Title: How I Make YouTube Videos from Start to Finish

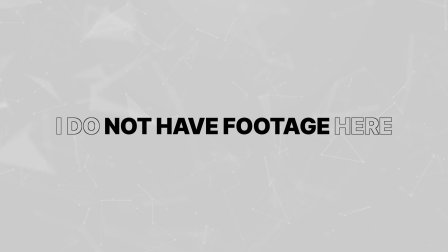If you also shouldn't find any stock footage or nothing fits, you can also just blend in bold titles or simply show your talking head.
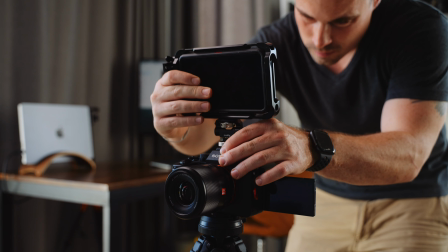I personally prefer to have talking head parts in my videos because never seeing the guy behind the microphone feels a bit weird. Now, important during your shot planning is that you take some time to get your creative juice flowing, because there is the lazy way of simply showing what you're talking about, but also the creative way of coming up with interesting angles, effects and transitions and trying to tell a story with every single shot, and that's really where you can make your videos stand out.
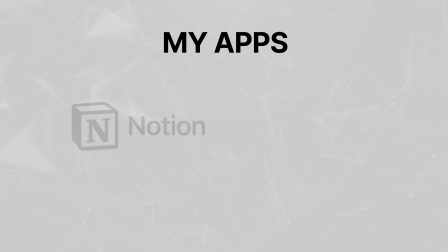You might also be interested in the apps that I use to plan my videos, and that are Notion and Millernote. Milanote is great for the research because you can easily bring a lot of information together in whatever way you want.
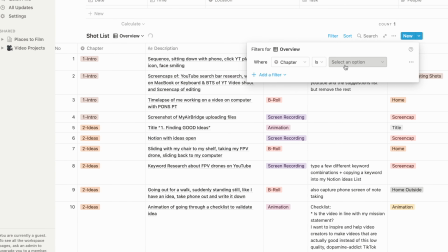But I prefer Notion for scripting and organizing my videos in shot lists because of its database capabilities.
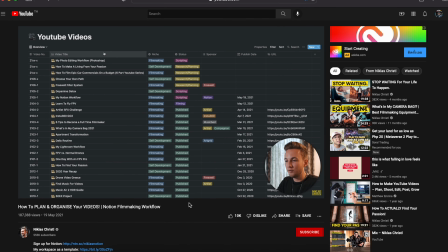If you need a Notion template to plan your videos, Niklas Crystal and Thomas Frank offer great templates that you can adjust to your needs.
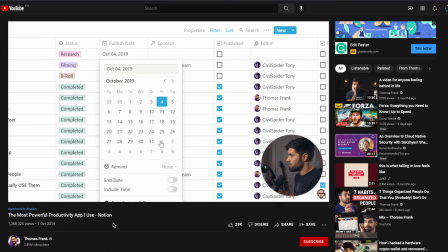Both are quite similar, I couldn't do it better, and Niklas and Thomas deserve credit for that, so I will just link them in the description below. Okay, you see that the research, planning and scripting part actually takes quite long, but I would say it's the most important part because it will make your videos a lot better. And if you don't have that much time to plan it in detail, just keep it simple. Write an outline, shoot the A-roll as quick as possible, then cut all the clutter and repetitions out of your A-roll, make a quick list with your B-roll shots that you can capture easily at home or without much travel time, and you can go to the next step quickly, which is shooting the actual video. Shooting my videos varies a lot, to be honest.
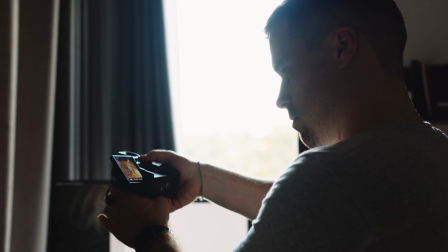Some shots happen mostly at home with some product b-roll, while other videos involve a lot of traveling to many different shooting locations.
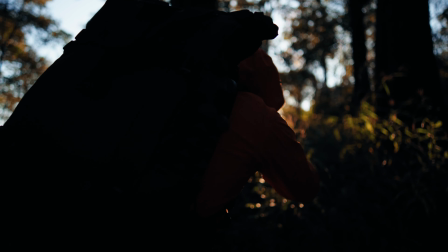So instead of going in-depth about it, I give you some of my best tips. Most important is the audio.
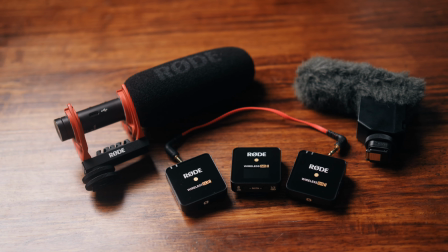If the audio sucks, it will be hard for the viewer to watch,
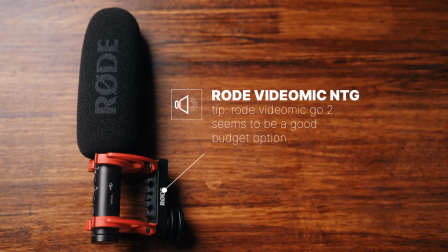so make sure to get a decent microphone such as the Rode VideoMic NTG and bring the microphone as close to your mouth as you can for best quality.
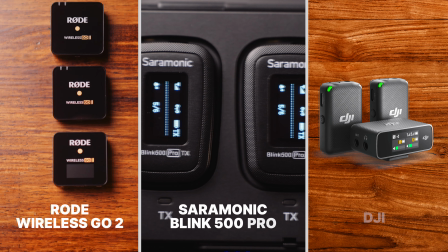For wireless microphones, I recommend the Rode Wireless Go 2, Saramonic Blink 500 or the new DJI mic.
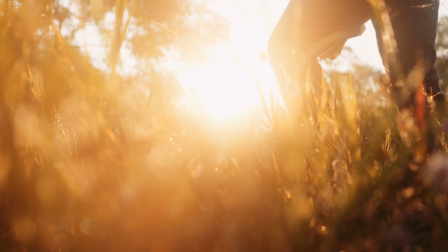To make your shots look good, the most important thing is to use light properly.
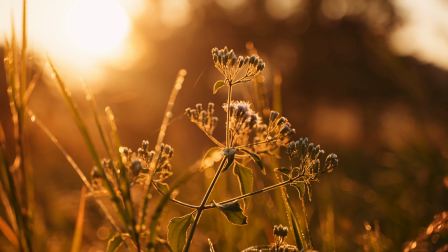When shooting outside, that means that you should ideally shoot at sunrise or sunset, because at these times the light is so beautiful that it's quite hard not to get good looking shots.
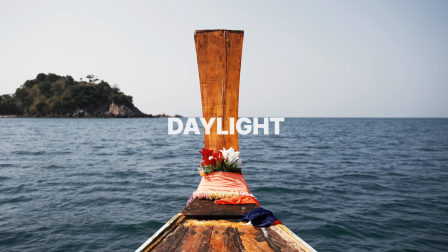It's also possible to get good shots over the day, but it's more difficult and strongly depends on the place and shot you want to get.
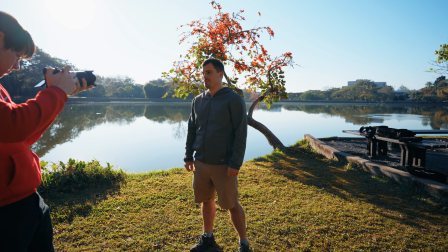Ideally use a cloudy day for that. But not only the time of the day is important, it's also about the position of the light.
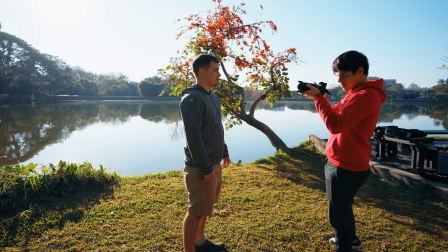You generally want to either put the sun or another light source behind your subject or let it come from the side to create depth.
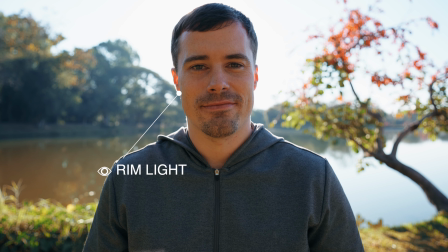Backlight gives your subject a nice rim light at the edges, what separates it from the background,
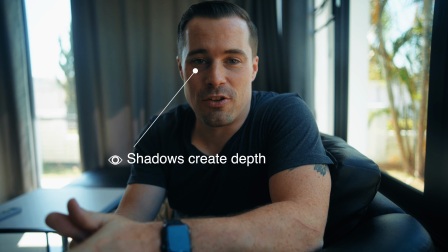while light coming from the side throws shadows over the face, what also generates depth in conjunction with the bright parts.
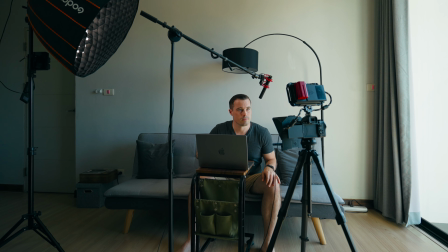When shooting inside, it is generally the same, but you usually use multiple lights to have a backlight effect, but also ensure that the subject itself is well lit.
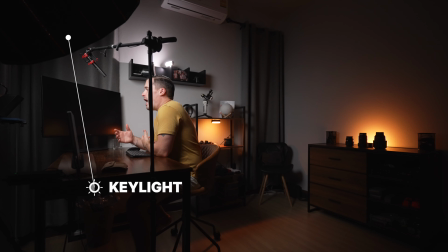An easy setup is to put one key light at an angle above your face, one backlight behind to create rim light,
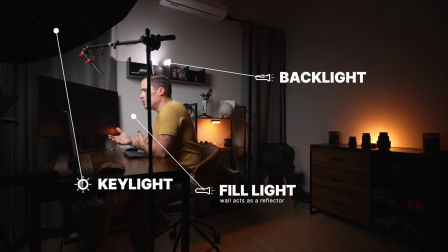and a reflector or another light as a fill light to make the shadow side of your face a bit brighter.
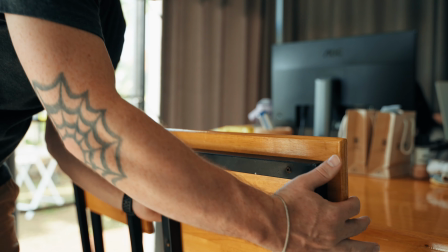If you don't have an artificial light at home, you can also record in front of the window. The problem with windows though is that the light changes all the time. So window light is okay for B-roll shots as they are not that long, and also for short A-roll sessions, but longer shoots can be problematic. And that directly leads me to my next tip, which is to ensure that you have many changes in your videos. So if you sit in the same place and in the same position, for example, in all of your A-roll shots, it's a bit boring to watch. So if the A-roll takes a bit longer, split it up in shorter parts and record each part in a different setting. And that also helps with window light, what I'm using right now. And when you're shooting B-roll, it's most important that you get enough shots,
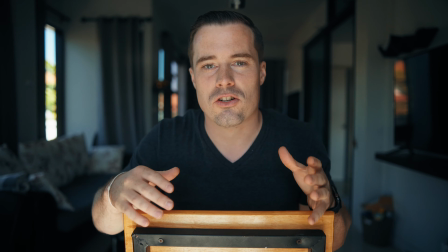and that's why I always capture a few more shots and angles as I actually need, so I have more variety and gap fillers in post.
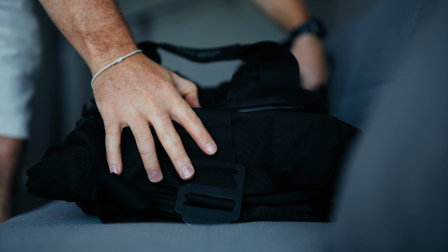Also, B-roll is all about visual storytelling.
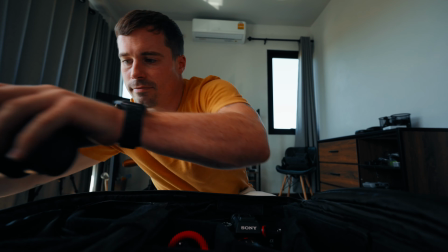Now, you mustn't be a perfect visual storyteller to get started, but in the long term, you should shoot more and more with intention.
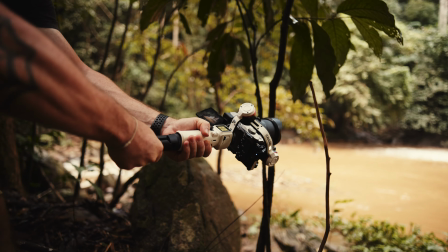A good example for that is choosing the right focal length. In my Giant Crane M3 video, for example, I wanted the shots with the M3 to give a feeling of freedom.
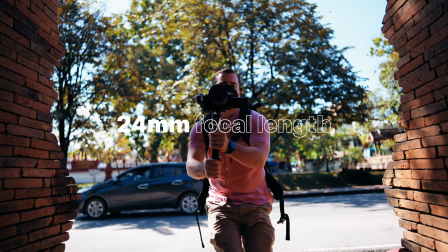So I shot most of them at 24mm, which is wide and shows a lot of the surrounding.